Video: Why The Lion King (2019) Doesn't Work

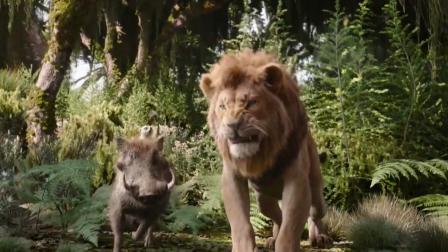740s
If you were listening to this scene muted, which you are now, a happy lion isn't something that immediately would come to your mind.
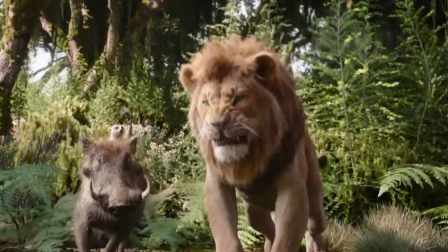746s
At least to me, it looked like Simba was jumping out and getting ready to attack or yell at somebody. The lack of facial expression certainly does not help the case here.
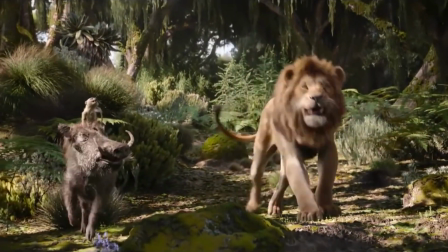754s
To make up for this, like I was talking about earlier, Simba is made to jump around a lot for emphasis that he's happy.
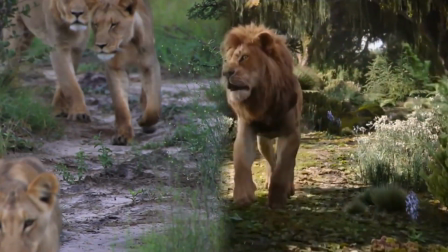759s
This gives the Uncanny Valley vibes because he looks like he's a real lion, but he isn't moving realistically.
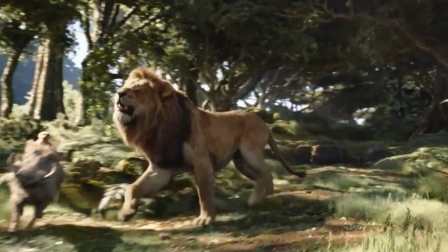764s
The way that Simba's mouth moves and the way his eyes look around doesn't fit with the lively and happy tone coming from his voice actor.
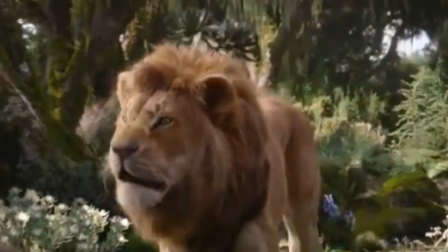770s
It looks like a lion simply closing and opening its mouth over and over again, not like an animal who is talking or singing.
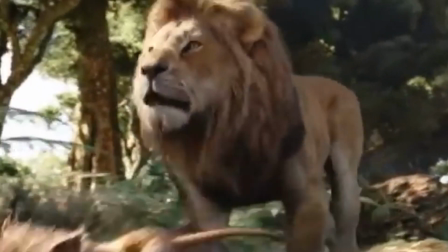776s
The utilization of closing his eyes certainly helps his emotion expression, but it doesn't go very far when it's the only type of facial expression aid that he has.
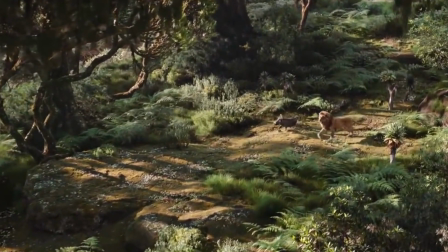784s
The other thing to notice about this scene is how they aren't really doing anything here but walking in a line.
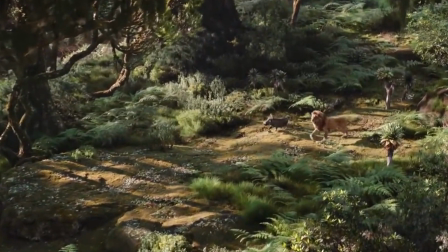788s
The water scene from the first movie is missing, I'm assuming because they couldn't get the animals to move how they wanted to for this scene to look realistic enough.
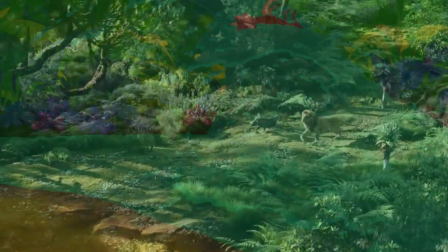795s
I mean, a lion swinging from a vine isn't physically possible, so I understand why they would have wanted to cut it out,
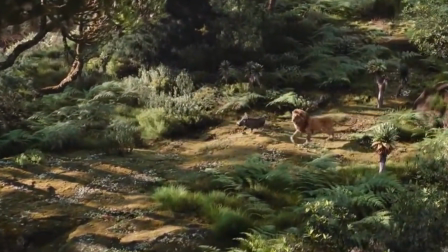801s
but this unfortunately leads to the scene looking bland and uninspired because all they're doing is walking in a straight line.
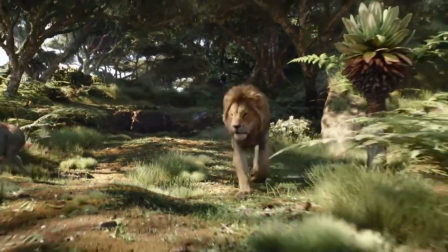806s
It doesn't really sell to me that these three are close to each other or even that they're living in a paradise.
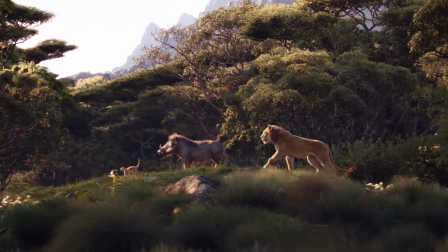810s
You also lose a lot of the characterization of these characters since there's nothing unique to their movements.
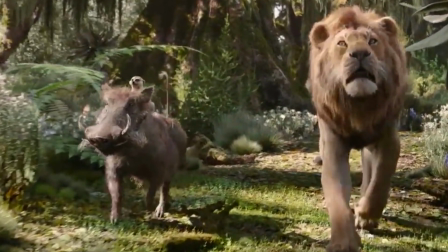815s
Timon isn't dancing or moving by himself, he's just hanging out on Pumbaa, and Pumbaa isn't moving uniquely either, he's simply trotting alongside Simba.
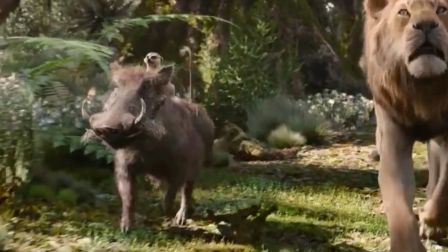823s
Character movement and mannerisms, even in movies that aren't animated, is what helps set characters apart from others.
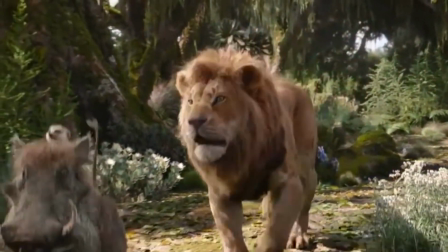828s
You don't have anything that shows their personalities in this scene, and it really pales in comparison to what something stylized could have shown.
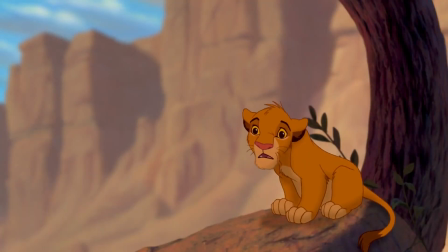834s
For our second scene comparison, we're going to look at Mufasa's death.
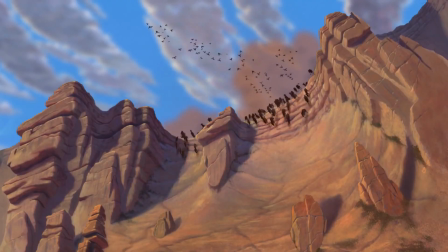838s
This scene is probably one of the most masterfully executed scenes in any of the Disney Renaissance movies, or just any animated Disney movie in general.
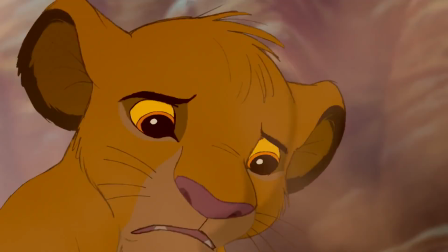845s
The use of the shadows, Scar's expectant watching and pacing, the zooming on Simba's face as he looks frantically for his father amongst the rampaging wildebeest.
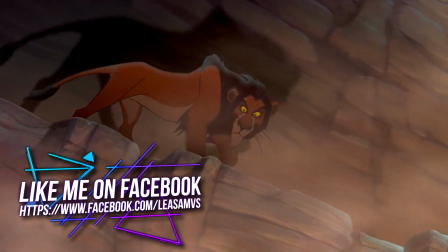853s
There's just a perfect build-up and a perfect ending execution. Scar's anticipation, Mufasa's panic, Simba's horror, and then it comes down to the betrayal.
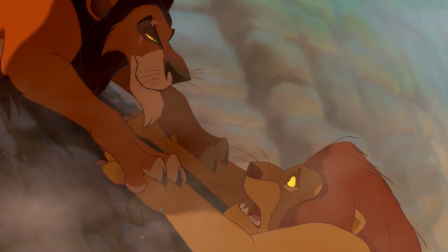862s
Scar digs his claws into his brother's paws before slowly leaning down to whisper, "Long live the king.
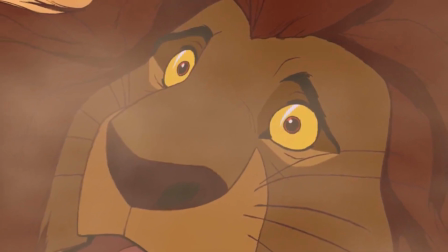868s
You can see in Mufasa's face as he understands what's happening, the absolute horror of realization.
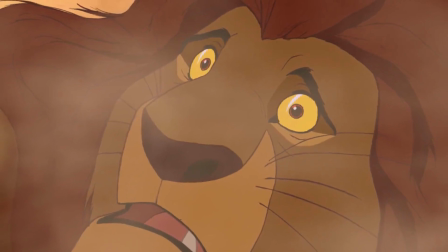873s
The use of the shadows here brings upon a feeling of dread, increasing as the king's eyes widen in horror.
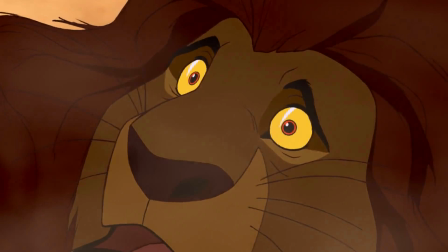879s
You can see the look of betrayal. You can see the pain, confusion, and fear.
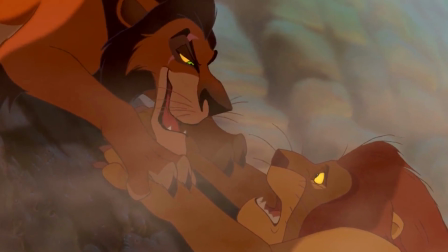883s
You can see Scar's sly and villainous expression, his sick and twisted joy, and that his plan had worked.
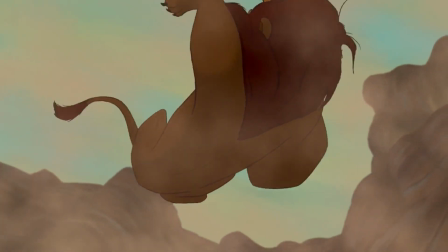889s
He then throws Mufasa off the cliff face as he is left to writhe in agony, falling to the stampede below.
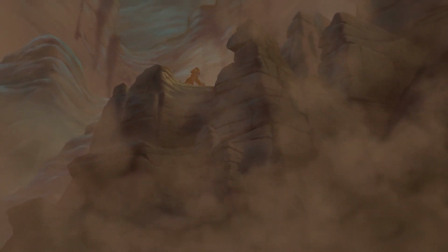895s
We then transition out of Simba's eye as he watches his father falling, showing from the transition that's all he saw.
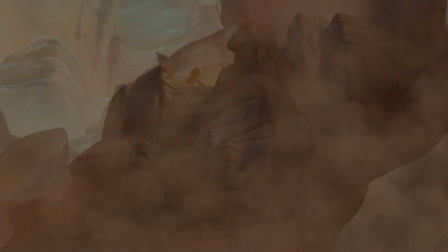901s
He didn't see the betrayal, he only saw as his father plummeted to his death.
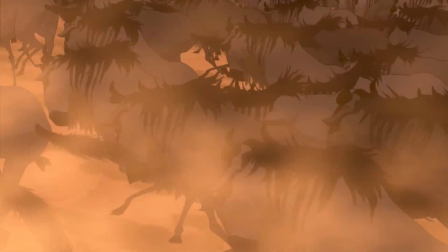906s
This is one of the most emotional scenes of the movie, expertly pulled off with the transitions and cinematography.
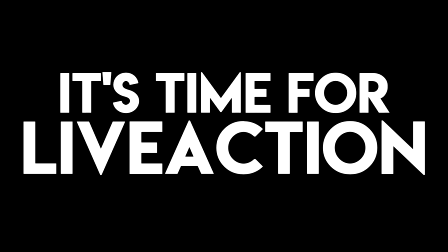911s
You can feel the helplessness and it's obvious in the visuals. Now let's switch over to how The Lion King 2019 handles this scene.
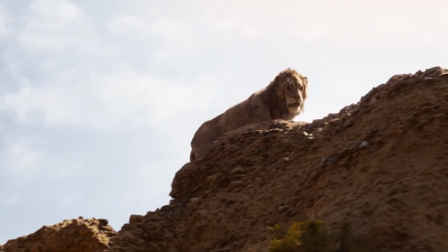917s
It's bright out, and the shadows that made the first movie as haunting are absent here. Scar doesn't look sly in the delivery of his lines.
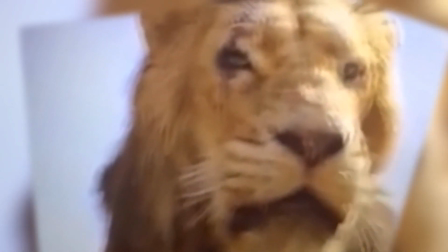923s
He isn't even leaning in to whisper them to his brothers to be the last words he ever hears.
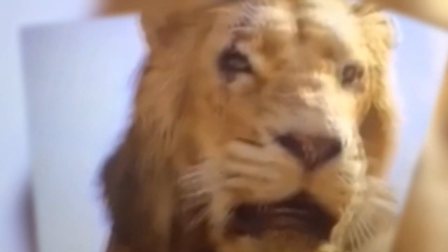928s
Instead, he's just outright saying them as he looks down, making the scene have a far less malicious feel to it.
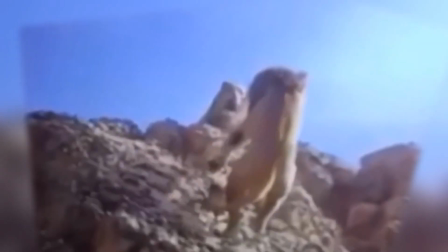933s
Then instead of letting Mufasa go, he instead swipes at him to make him lose his grip off the side of the cliff.
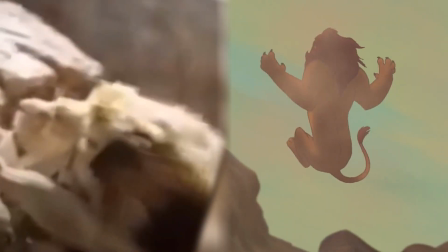938s
It looks more like an animal slipping on an episode of Animal Cops Houston than it does a betrayal.
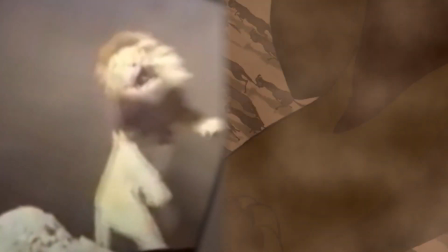943s
Mufasa turns away from Scar while he's falling instead of having the effect in the movie where he looks like he's just been thrown off.
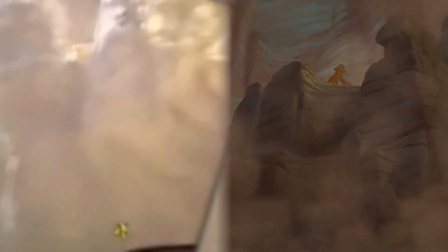949s
We're also lacking the zoom effect out of Simba's eye, and it instead just starts off at a pan a few inches away from his face.
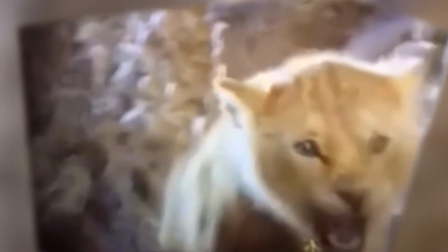955s
You cannot see the emotion in Simba's face. He just looks like a lion cub who is angry, not a lion cub who just watched the brutal murder of their father.
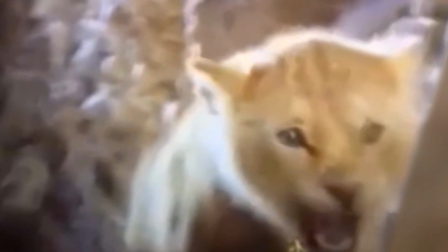962s
Facial expressions are key in expression next to body movement,
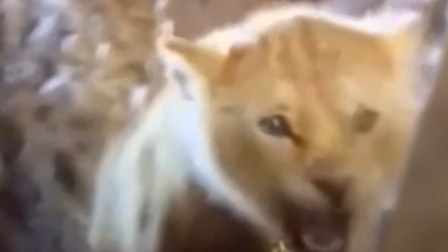965s
and even this scene has fallen victim to sacrificing its emotions in the name of complete photorealism.
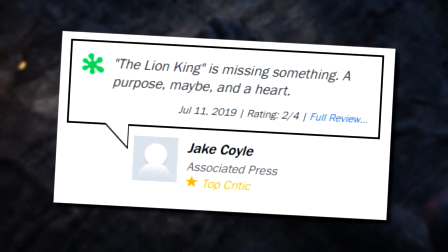971s
Even when the reviews for The Lion King came in, nearly all of the positive ones were praising the visuals and nothing else.
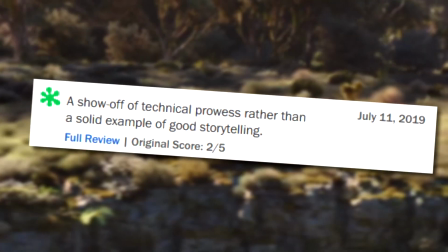977s
And while yes, the visuals are important in a movie, it isn't everything. It also comes down to how those visuals are implemented as well as the visual style that was used.
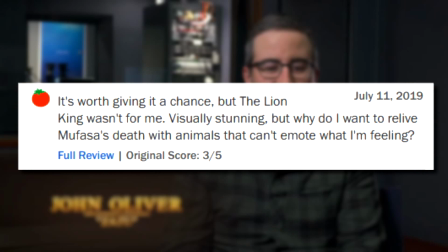985s
If anything, I think this movie proves that photorealism doesn't always mean better.